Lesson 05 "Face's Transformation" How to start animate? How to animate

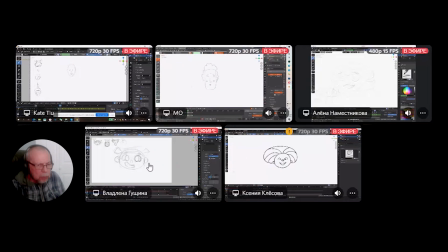Yeah, put on once. Yeah, like bzzik. Yeah, I mean, here it is once already. Maybe I need to do this because I want kid face be faster than the old one because like it's old, it's slow.
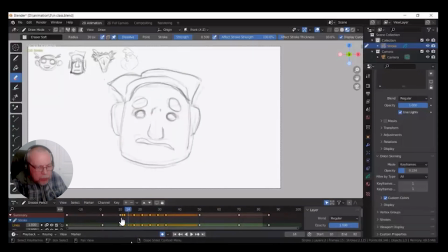That would be good if you have first, second, third, okay, fourth, right? Yes. Okay. Even 6 maybe. Even 6. Yeah. Yep. No, even more. More. You think it's on 2s or what?
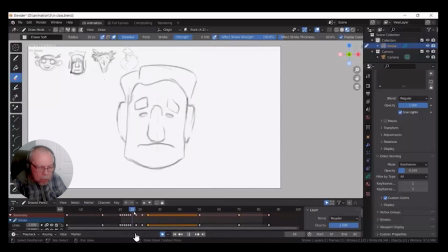I don't see what's going on. Here is 3. Oh, that's why it's so slow. Yeah. Yeah. Put on 2s. The last 3 on 2s. Yep. Even once. Yeah. Even once. Last one on ones.
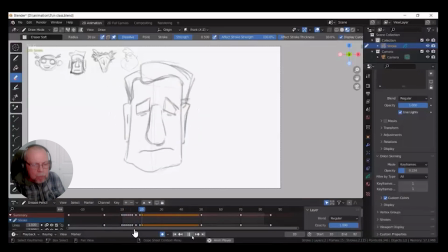Last one. I wanted to do this like chin up a little bit because like it's heavy. So let's go a little bit to down and then up. Yeah, it's about good timing. What's a good timing? Good timing when you feel something feels right or not right.
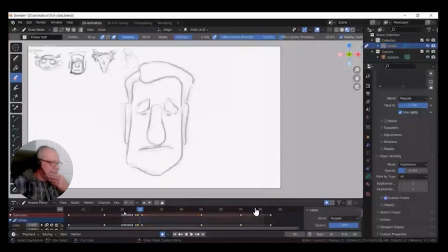You see, it's not kind of feel like it's kind of stops, you know, right, not on the right place or starts to make fast and not the right place. Can you flip to me the last 4 poses?
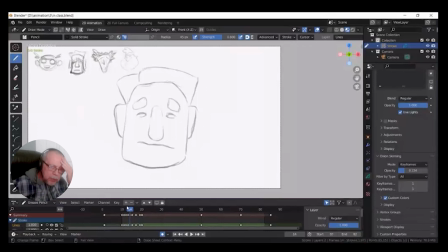Well, okay, that's the problem. The problem is when you start to transform, right? You have to start from main shape, means like from her cheeks, from girl's cheeks, right? Compress from the sides, but keep the eyes still roundish because you
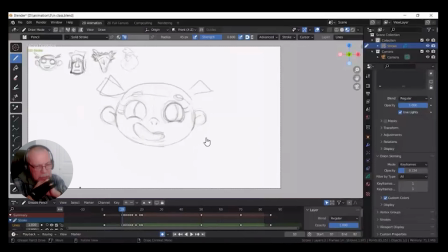actually start to change everything at the same time. That's why it feels like it's not as I call this echo.
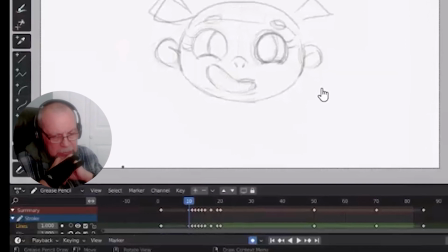You know echo, right? Like somebody scream and you hear echo from the previous pose, which is very important.
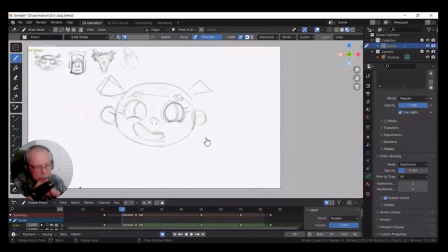Not just you change the position and change your shapes right away. No, you see, some parts still has to be the same shape, in the same shape. That's a good idea. Like same even with her mouth shape. That's the point.
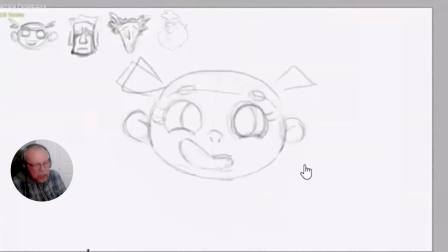And that will be more snap. You see, you like change right here already to the man. Yeah. You see, that's why it's kind of strange looking. Got it?
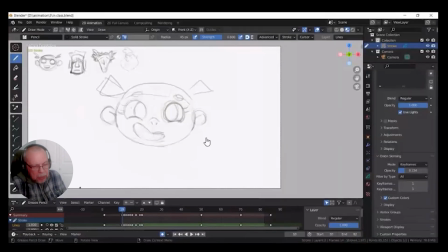Okay. Always echo previous key in next key. Always. Play around the key, remember? Play all around the key. Make the sharper your keys, and in between
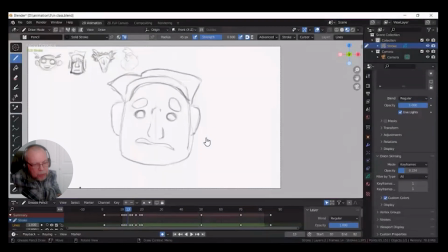breakdowns it just, you know, closer all the time, closer. Same like remember pendulum, you didn't do middle part, right? Middle position for pendulum, right? When the pendulum is vertical position. The same principle here, you know, you skip that position, you skip middle position.
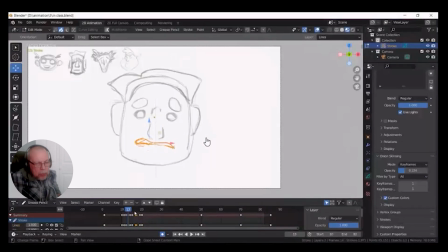It tried to show more your extremist pose. Extreme is most important.
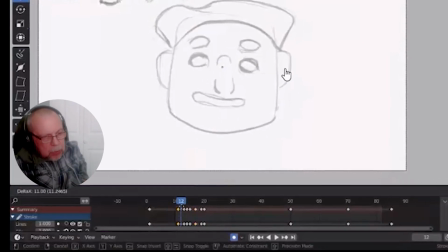Sometimes, you know, even is good when you start very subtle,
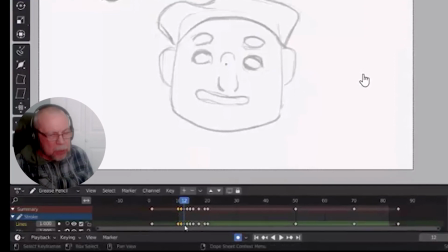almost like a change only line thickness,
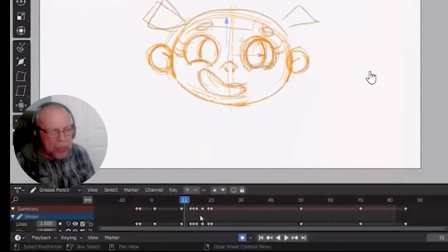you know, only thickness of line when it's getting down or getting towards the next pose.
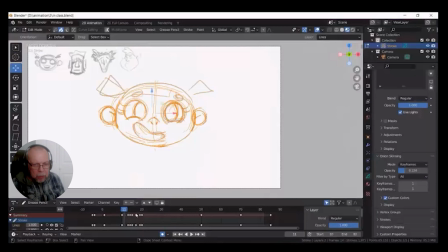You see, if you understand, right? Just, yeah. I get it. Like we change thickness of line to the movement.
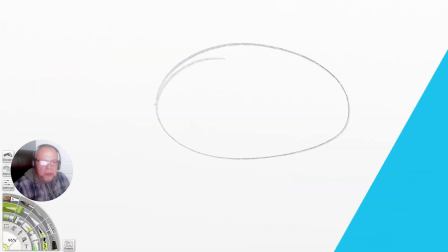Exactly. Show intention. Like this, right? This one, and this one, right?
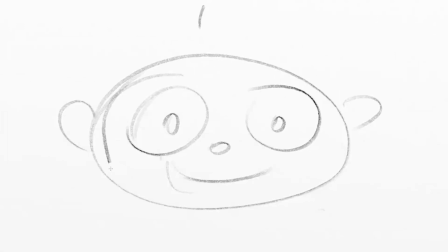What I'm talking, this is the first one. It's almost the same. You see, just start to compress here. But this one, almost nothing to change. See, go like this, right?
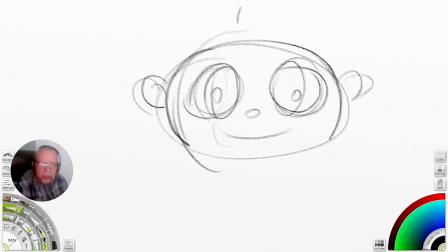It's still like this. See, and after that, you change the shape of that correction. See, not like in same with nose, right? Nose you did already like this. No, try to keep at least 3 poses.